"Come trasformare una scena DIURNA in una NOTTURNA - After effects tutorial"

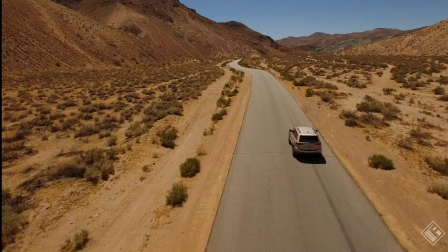0:04 Ciao ragazzi e bentornati a questo nuovo video dedicato ad After Effects. Oggi ci occupiamo di come trasformare un'immagine girata durante il giorno in una scena notturna.
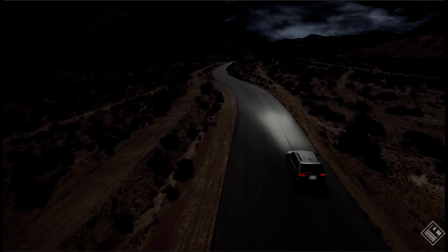0:16 Per cui iniziamo!
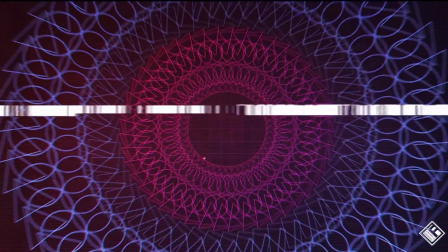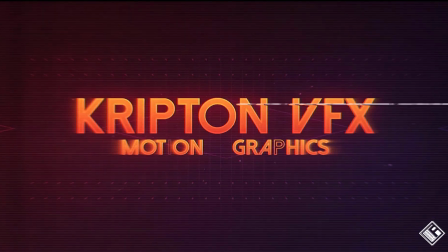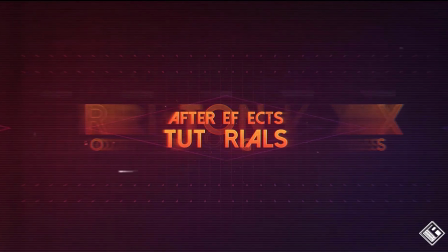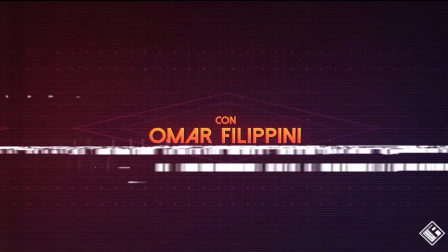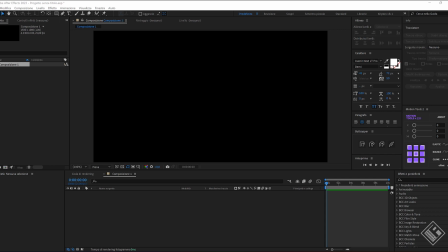0:40 Cari amici della community, anche per questo video mi sono lasciato ispirare da una serie TV.
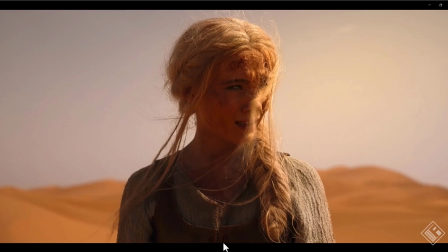0:46 Infatti l'altra sera ho terminato di vedere la seconda parte della terza stagione di The Witcher che hanno rilasciato a fine luglio. E in un episodio mi è piaciuto particolarmente il modo in cui hanno gestito le scene notturne.
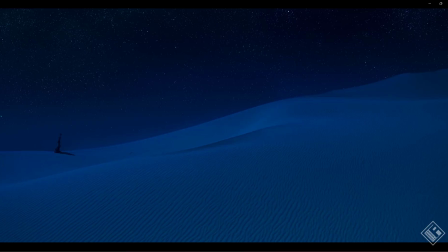1:00 Per cui ho deciso di approfondire più nel dettaglio questo tema e ricrearlo con After Effects. Iniziamo con il dire che il motivo per cui si utilizza questa tecnica basata fondamentalmente
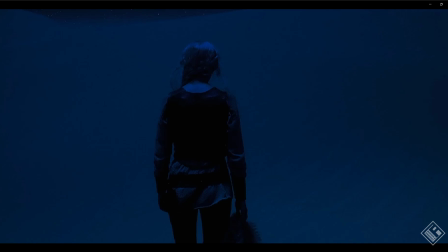1:12 sull'esposizione e temperatura è perché se provassimo a girare realmente una scena di notte perderemo davvero tantissimi dettagli,
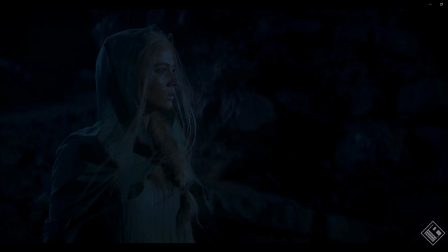1:20 ottenendo molte porzioni scure della nostra fotografia. E se cerchiamo poi di renderle più visibili aumentando gli ISO della fotocamera, andremo a provocare solo un disturbo che si traduce in della grana che andrà inevitabilmente ad abbassare la qualità del nostro video.
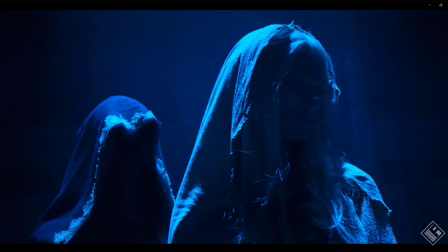1:38 Ecco perché, vuoi per questioni tecniche o anche artistiche, si utilizzano tonalità di blu per simulare le scene notturne e rendere visibili molti più dettagli presenti in quella scena.
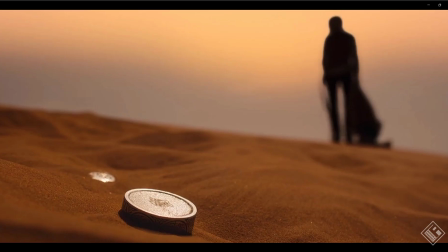1:51 In questa puntata della serie TV, la protagonista passa da una scena diurna a una notturna,
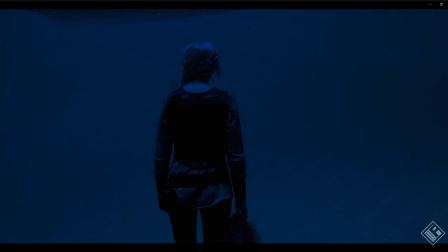1:57 dove un occhio attento si accorgerà che c'è anche una sorta di sfumatura che
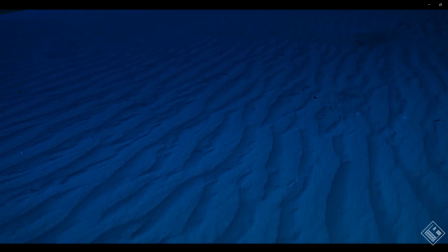2:02 rende la parte del cielo più scura da quella sulla sabbia in basso più chiara.
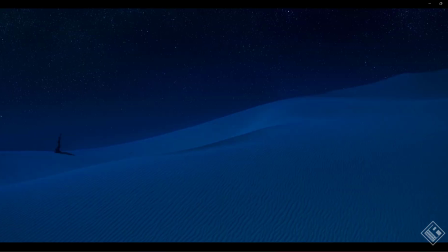2:07 E questo modo di reinterpretare le scene notturne viene estesa anche quando si tratta di ambienti chiusi, con l'ausilio di luci.
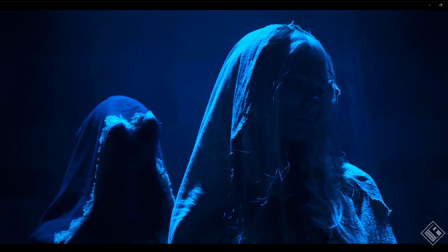2:16 E ci accorgiamo di come si passi da una scena notturna ricreata a una realmente girata di notte,
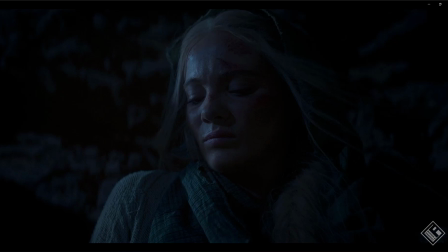2:23 dove i dettagli fuori dalle porzioni illuminate risultano praticamente impercettibili.
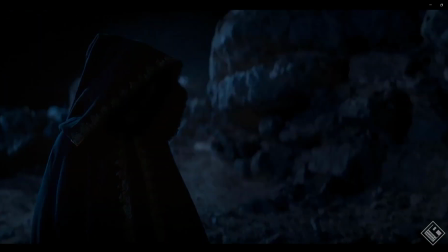2:28 Se avete Netflix, c'è un bel documentario sul dietro le quinte della stagione 3 con le scene girate nel deserto.
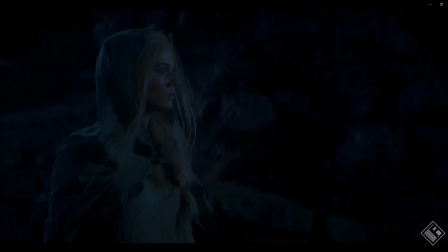2:36 Tuttavia, il rendere più credibile una modifica dal giorno alla notte,
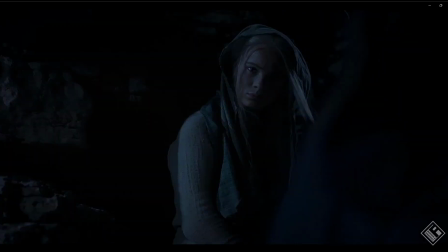2:40 sacrificando anche alcuni dettagli, la si può ottenere in vari modi anche senza l'utilizzo del colore blu.
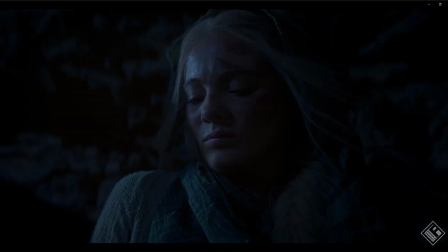2:47 Ma quindi bando alle ciance e passiamo su After Effects,
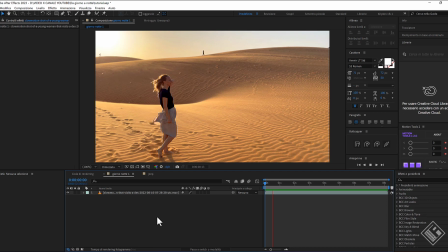2:51 dove all'interno di questa composizione Full HD ho inserito una clip video con questa ragazza nel deserto, tanto per restare a tema. Adesso vediamo il primo modo per passare da una scena diurna a una notturna, diciamo, artistica.
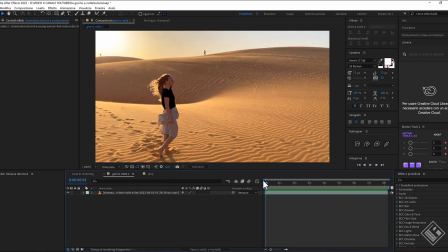3:06 E lo facciamo attraverso l'uso di effetti che possiamo applicare direttamente sul livello oppure su uno di regolazione.
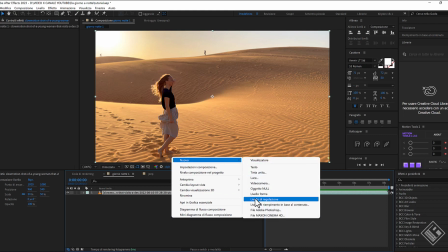3:15 Quindi, tasto destro, nuovo, livello di regolazione, che rinominiamo metodo 1.
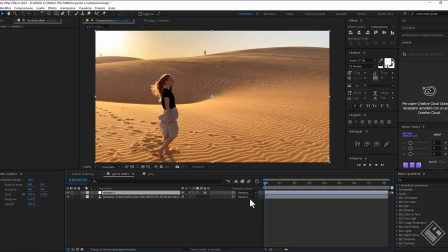3:23 E gli inseriamo in primis l'effetto curve. Prendiamo il cursore delle luci e lo tiriamo giù verso le ombre, diciamo per ora a metà del grafico.
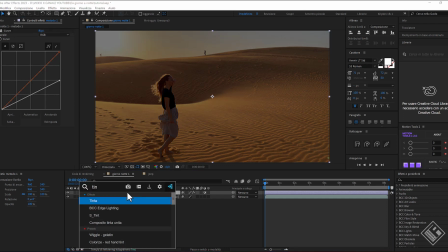3:34 Poi inseriamo un effetto tinta, dove sostituiamo le tonalità di bianco con un azzurro intermedio.
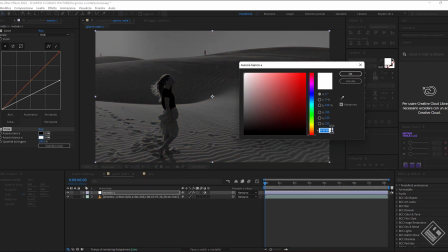3:42 Vi do anche il codice esadecimale, diciamo il
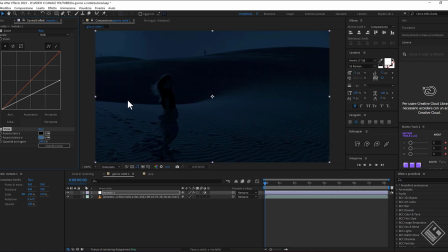3:47 45729C. Ora l'immagine è ovviamente un po' troppo scura, quindi la calibriamo alzando le luci.
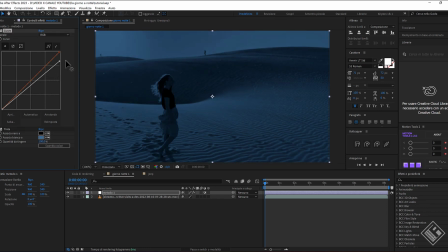3:55 E non c'è una regola di quanto o come deve essere questa colorazione, perché resta un fattore artistico soggettivo. Quindi riaprite la palette e date una tonalità di azzurro che più vi piace.